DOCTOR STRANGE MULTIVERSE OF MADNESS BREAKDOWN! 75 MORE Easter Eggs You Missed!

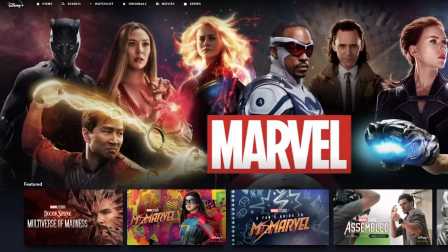(0:00)
Welcome back to New Rockstars. I'm Erik Voss, and Doctor Strange in the Multiverse of Madness is streaming now on digital,
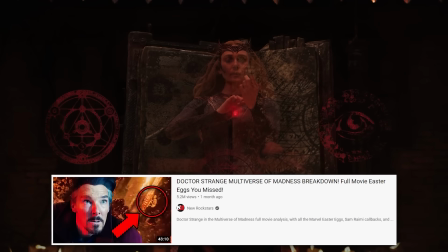(0:05)
and we are learning all of this movie's deep, dark secrets that we didn't catch in our initial breakdown in May.
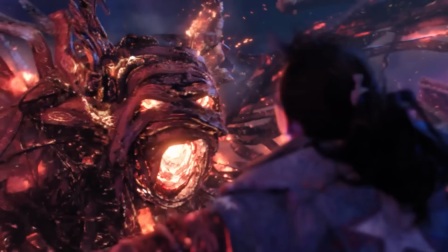(0:10)
Some of it horrifying details that they left out of the movie, with little traces of these things left in it.
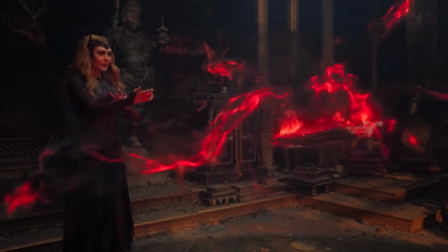(0:15)
Really, the more we learn about this movie, and the more we go back through it, the scarier and the cooler it gets.
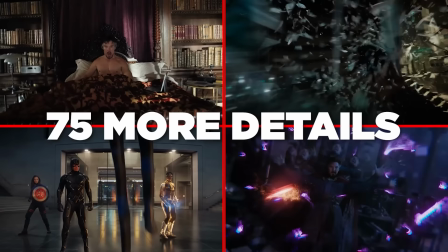(0:21)
It's time we go back through this, literally frame by frame, to talk about this many more details that we didn't catch before, giving us a total of this total! There's so much in this movie! Let's break it all down in this video so everything is covered.
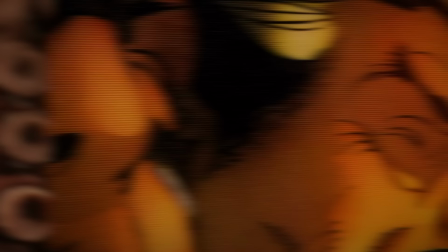(0:37)
And you will be Sorcerer Supreme of the Missable Details in Multiverse of Madness.
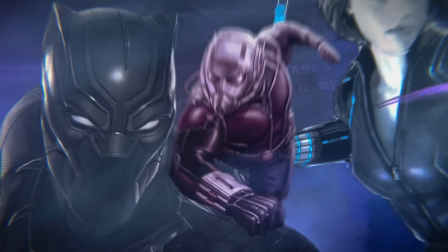(0:41)
The opening Marvel Studios title card alone has an insane amount of deeper layers of meaning that could be its own video.
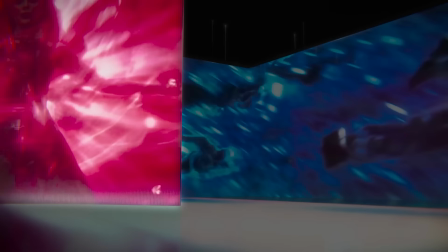(0:47)
We're just gonna talk about it all here. By this point, you may have seen how it has been updated as usual to include the shot of Wanda's Scarlet Witch power-up from WandaVision Episode 9,
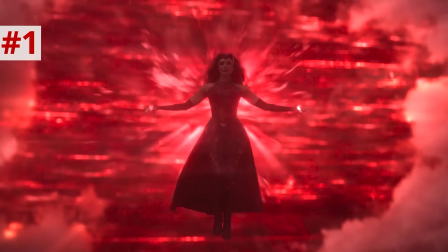(0:55)
the first time footage from a Disney Plus show has made its way into the title card.
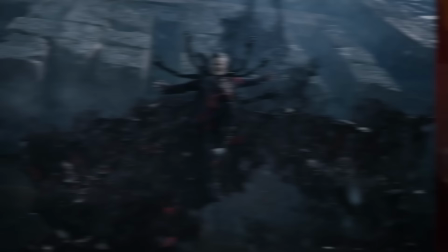(0:58)
We also see Doctor Strange with the Time Stone magic, Strange fighting Thanos in Infinity War, making the same banned arm pose that Defender Strange will do as a zombie in this movie.
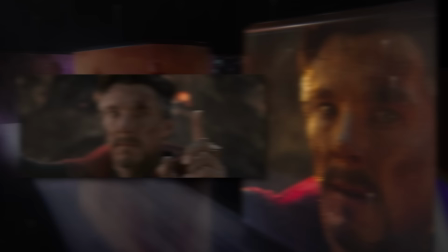(1:06)
We see Wong in Endgame saying, "You wanted more." Strange's last words to Tony in Endgame, holding up that one finger.
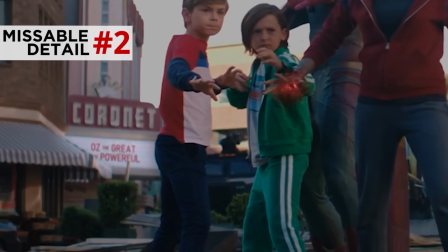(1:12)
Then the family team-up shot from the WandaVision finale, which, if you look closely at that, also includes a nod to Sam Raimi's past film, Oz the Great and Powerful, The Wicked Witch of the West,
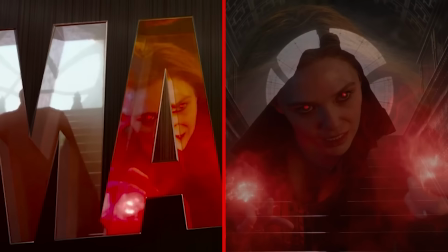(1:21)
being a very strong analog for Wanda in this film. Now, the M and the A ultimately show Strange in the final shot as he's walking up the steps in the 2016 film,
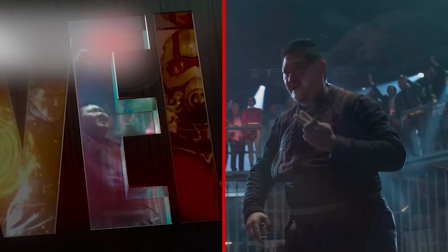(1:29)
and Wanda when she nearly killed Thanos in Endgame, the most fearsome demonstration of her power in the Infinity Saga. But the E is Wong celebrating in the fighting ring from Shang-Chi.
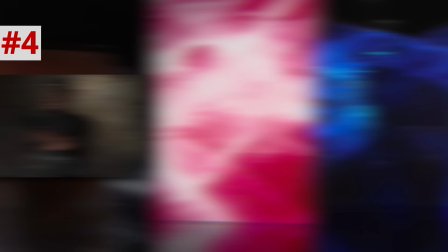(1:38)
But most interesting of all of these, on the surface before we see the family shot, they added a shot from Black Panther, tinted it purple, showing T'Challa and Shuri sharing their handshake and salute.
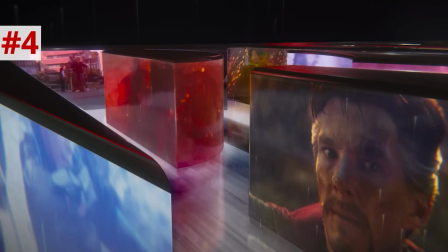(1:47)
Something that wouldn't be that big of a deal. All of these shots are just highlight reels from past films. But folks, I checked every other Marvel title from the past year.
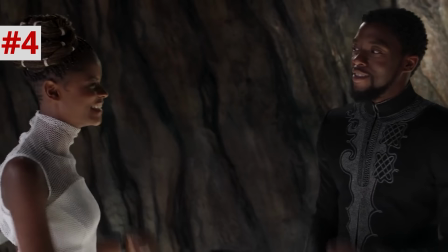(1:54)
Multiverse of Madness is the only one so far to include this shot. They deliberately wanted to include T'Challa and Shuri sharing a moment.
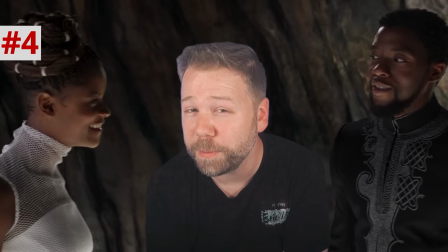(2:02)
Someone from Marvel Studios decided fans should really see these two together.
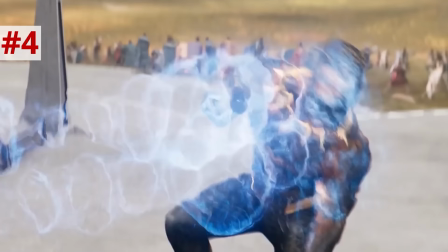(2:05)
I think it's a deliberate clue from the Marvel Studios team hinting that Shuri might possibly bear T'Challa's legacy in Black Panther Wakanda Forever.
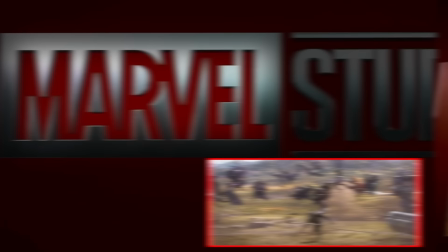(2:12)
And finally, whereas in the past it's T'Challa's kinetic blast in the R that clears all the letters out,
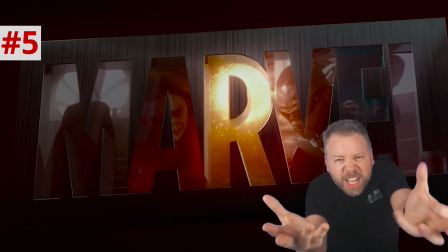(2:17)
this time it is a sling ring portal that spreads outward, almost a way of sucking us into another realm of madness.
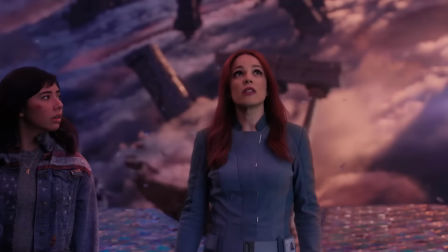(2:23)
This movie opens by diving into the gap junction, which 838 Christine Palmer later calls the space between universes.
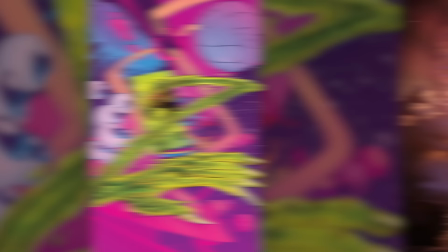(2:30)
It may be based on the nexus of all realities in Marvel Comics, which is a similar concept, but here it is designed to look like the ruins of a church.
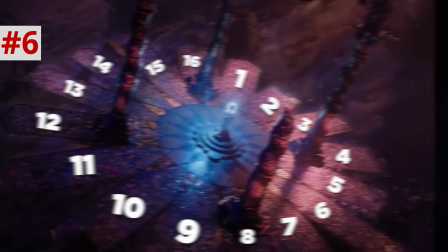(2:37)
Light pouring in through stained glass, 16 broken pathways leading to the altar of the Book of Vishanti,
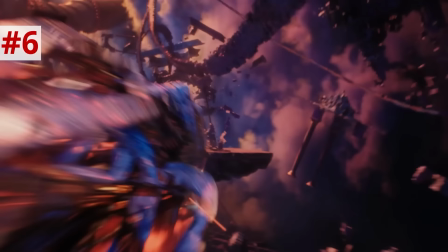(2:43)
almost a way of showing how all these different realities are pathways leading to this one junction.
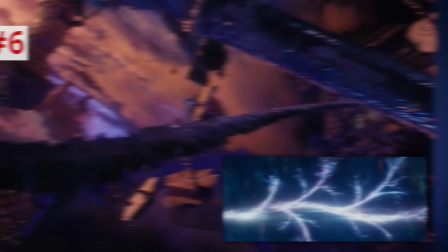(2:47)
But the fact that this is all destroyed is a reflection of the incursions that have taken a toll on the multiverse.
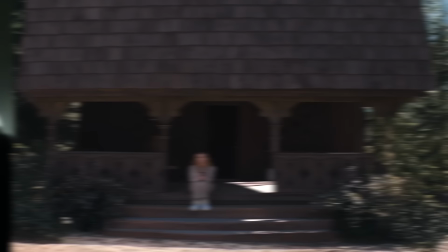(2:52)
Originally, this film was gonna open with a completely different scene, Mordo coming off of his too many sorcerers mission in the 2016 film post-credit scene,
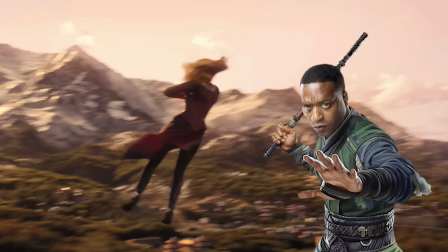(3:00)
tracks Wanda down to her mountain cabin from the WandaVision post-credit scene,
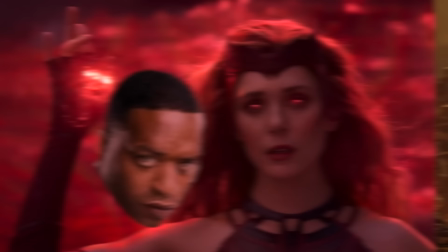(3:04)
but Wanda beheads Mordo, and she later presents his head to Strange, and according to screenwriter Mike Waldron, would even puppeteer his headless corpse.
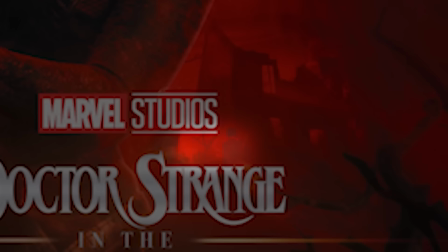(3:12)
Actually, if you looked at the Screen X poster for the film, we saw imagery in the corner of that poster showing this original opening scene.
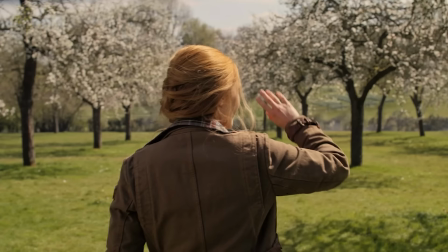(3:18)
Of course, this was dark as hell, so it was removed, and this way they made Wanda's villainous turn more of a reveal.
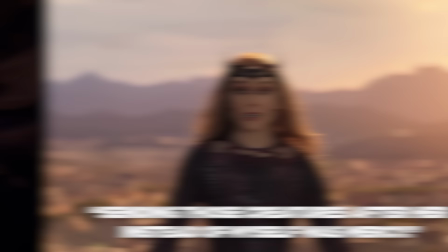(3:25)
But in a way, the theatrical cut still opens with Wanda, because the first character we see on screen is the Ribbon Monster, which we later learn is Wanda's puppet.
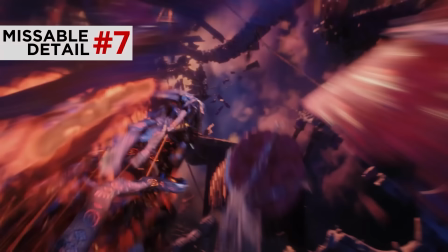(3:33)
As it rages past us in the opening frames,
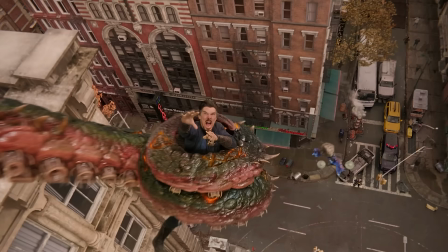(3:35)
you can even see her runes already visible when he paused it at the right second. We actually learn the animators designed Gargantos with Elizabeth Olsen's features,
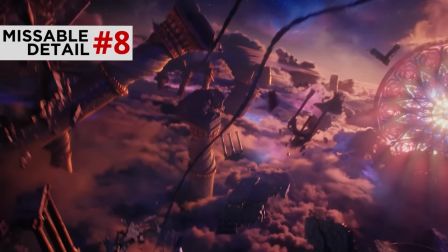(3:43)
and if you look at this monster too, from the way it roars at them, and even its opening grunt,
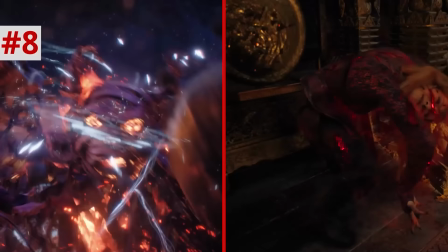(3:48)
all these things bear a bit of resemblance to Elizabeth Olsen's acting. They clearly used her as a visual and auditory reference.
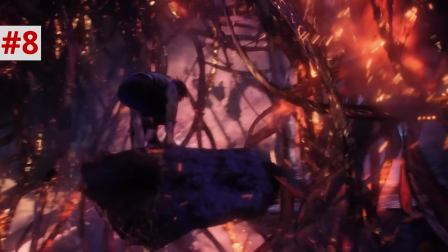(3:55)
This whole monster is clearly designed to be a marionette with its cords tangled and it's super pissed off.
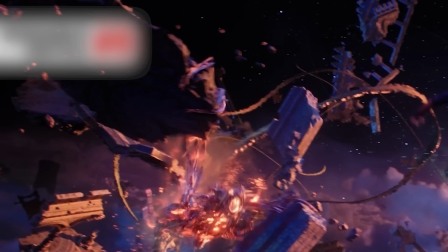(4:00)
Defender Strange and America Chavez flee this monster. Defender Strange freezes it. Little VFX details I appreciate here.